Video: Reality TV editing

CGI and special effects are all very well, but for my money, the most significant technological advances have taken place away from the screen in the world of editing.
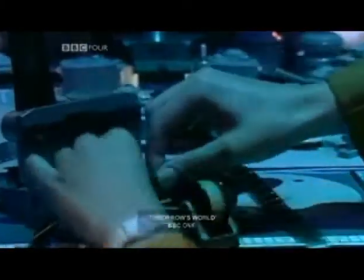(0:12)
Video editing used to be a fairly cumbersome process, more difficult than film, which you could easily slice up with razor blades. Consequently, in ye olden days, there was often more vision mixing than editing. Indoor scenes would be shot in a studio using several cameras, and the director would cut between them, creating an edit on the fly. Exterior scenes used to be shot on 16mm film because it was easier to edit. That's why a lot of old shows, especially comedies, had such a different feel whenever they cut to an outdoor location.
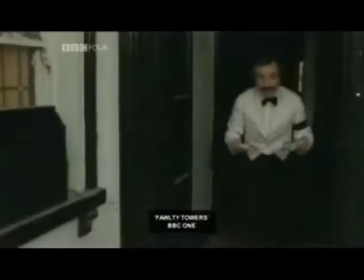(0:43)
That's an effect that will be familiar to anyone who remembers the peerless Fawlty Towers.
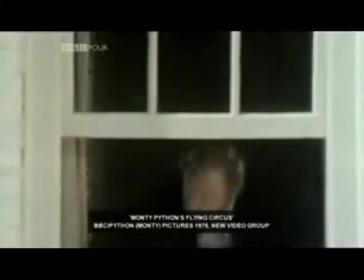(0:48)
True to subversive form, Monty Python even used it as the basis for a very clever sketch.
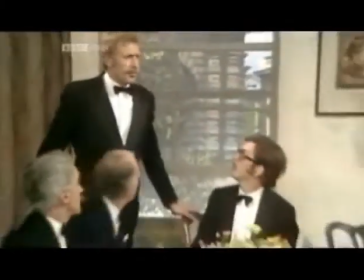(0:53) Gentlemen, I have bad news. This room is surrounded by film. What?
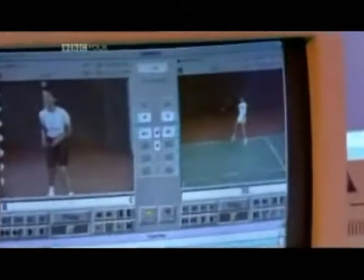(1:01)
Things changed in the early 90s when hard disk editing arrived to excite this edition of Tomorrow's World.
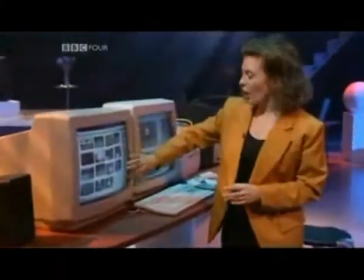(1:07) I can see all the shots here on this screen and they're instantly accessible.
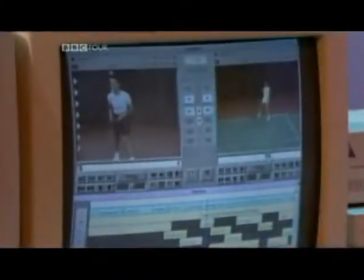(1:13) And over here on this one, this is where you build up your edited report. You can swap shots over or change them for other ones really easily.
This was a bit like the leap from typewriters to word processors. Suddenly it was a piece of piss to chuck in one edit after another.
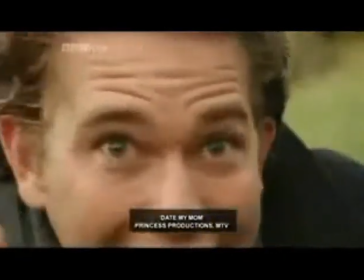(1:29)
The logical conclusion is the hyper-edited bombardment you get in frenetic MTV dating shows like this. It's also enabled reality shows to exist because now it's possible to go through 24 hours of footage and condense it down to 1 hour of highlights in time for transmission the next day.
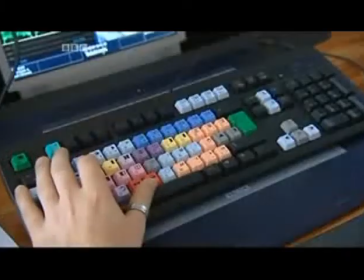(1:45)
Of course, the pressure of time and the need to tell a story means you often end up with a crude caricature of real life,
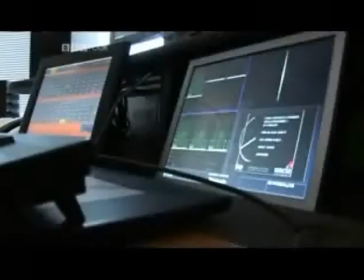(1:51)
a condensed bullet point version of events that can be easily manipulated to tell almost any story you like.
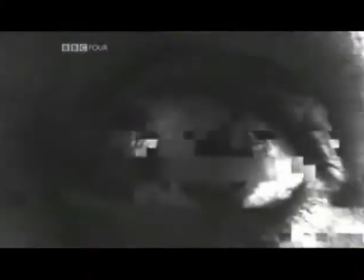(1:56)
To demonstrate this, we decided to make our own reality show in miniature.
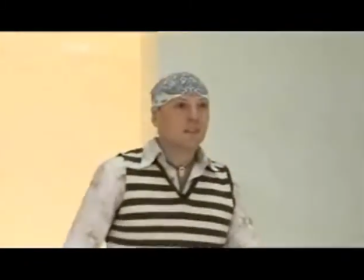(2:03) Day one in the Screenwape house. The first flatmate to arrive is children's entertainer Jim Bob.
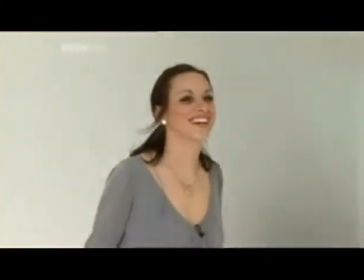(2:10) Oh, wicked. Next in is runner from previous Screen Wipe series, Louise.
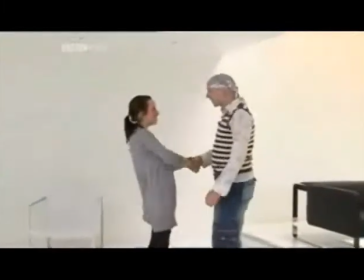(2:17) Nice to meet you. Nice to meet you. I'm Jim Bob. Jim Bob, I'm Louise. Oh, excellent.
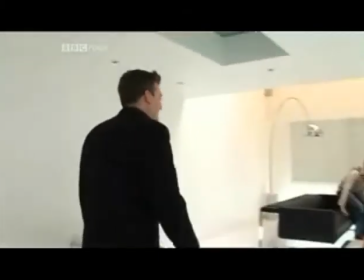(2:22) Misanthropic TV presenter Charlie is the third flatmate to enter the Screen Wipe house.
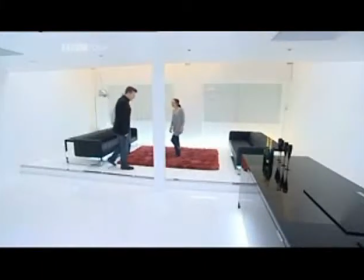(2:28) It's a bit awkward, isn't it? Yeah. Shall we have a drink?
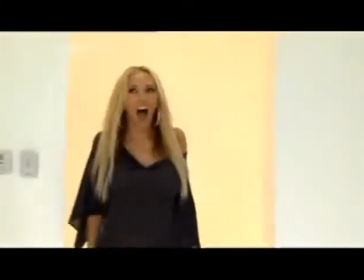(2:32) Yeah. Oh, yes. Last to arrive, glamour model Agony Aunt and DJ Ashleen.
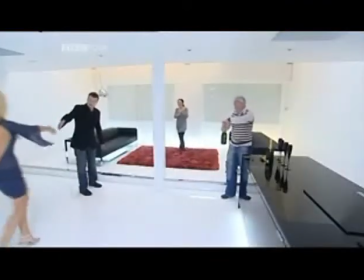(2:40) Hello. Hello. Hello, I'm Charlie, hello.
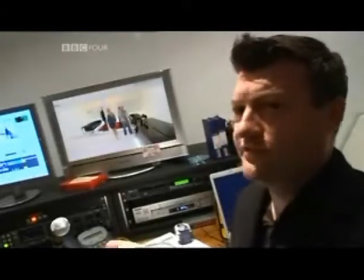(2:44)
What we've ended up with is hours of fairly nondescript footage of us all standing around and jabbering.
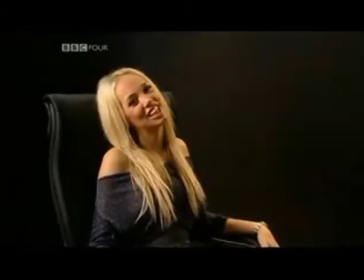(2:49)
It's shot from three angles, here, here, and here. And we've also got interviews in which each of the flatmates say what they thought of each other.
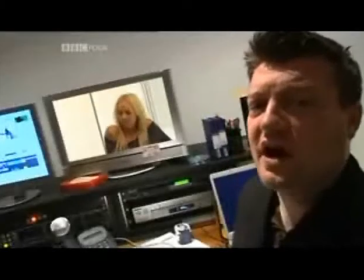(2:56)
Using these ingredients, we can tinker to an absurd degree. If we want, we can hunt through it for moments where it looks like Ashleen's flirting with me, as well she might.
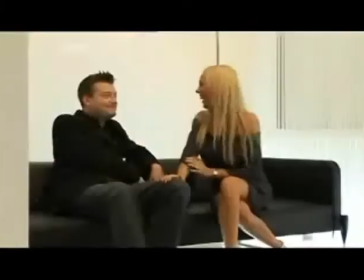(3:05)
Here's one. Here's another one. Oh, and here's another. Oh, she bloody wants me.
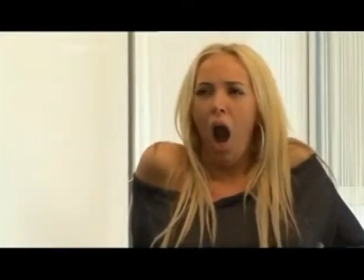(3:10)
Or we could just cherry-pick the moments where it looks like she's not that impressed at all. That's just highlighting a particular aspect.
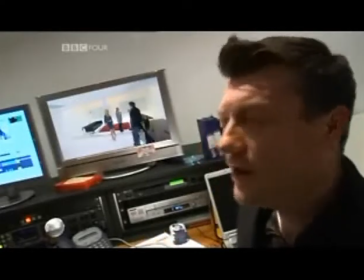(3:17)
If we want, we can be more devious than that. For instance, here, I get away with telling a pretty lame joke.
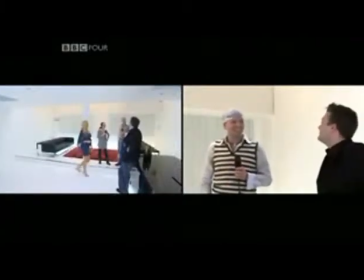(3:22) What's red and invisible? I don't know. No tomatoes.
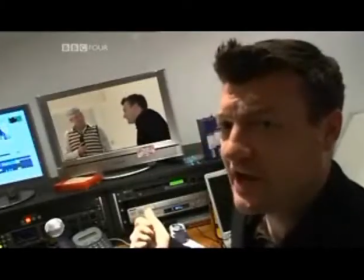(3:28)
But if we want, we can join the start of that moment to another moment that actually happened later on, and suddenly I seem to die on my arse.
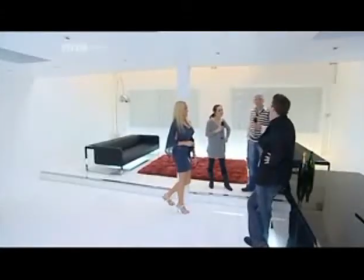(3:35) What's red and invisible? I don't know. No tomatoes.
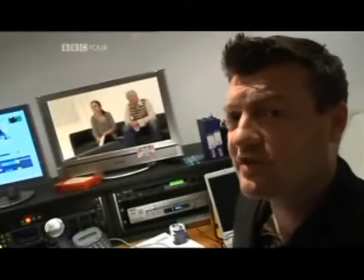(3:42)
We can also use one piece of footage to illustrate two completely different points.
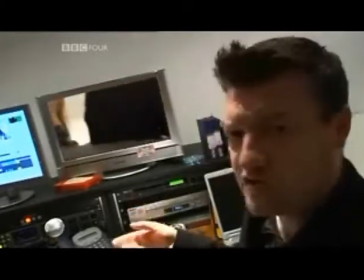(3:47)
For instance, here's a shot of me talking and them listening.
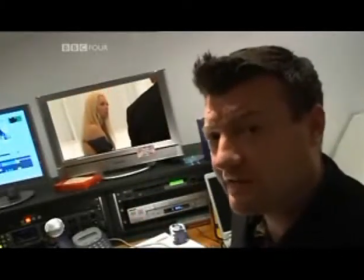(3:50)
Doesn't tell you much, but if we run it in conjunction with a positive-sounding soundbite, suddenly it takes on a different meaning.
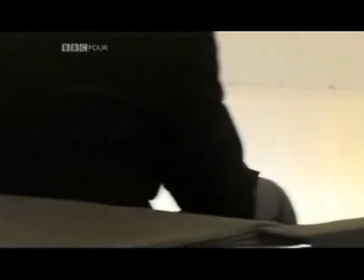(3:56) And he's quite attractive in a kind of weird, quirky way. He's very engaging.
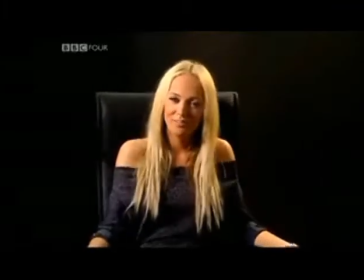(4:02) You know, it captures your attention quite like that.
And if we change that soundbite, well, suddenly the meaning changes with it.
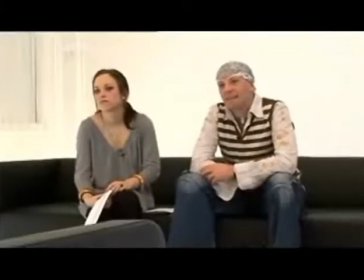(4:09) God, where to start?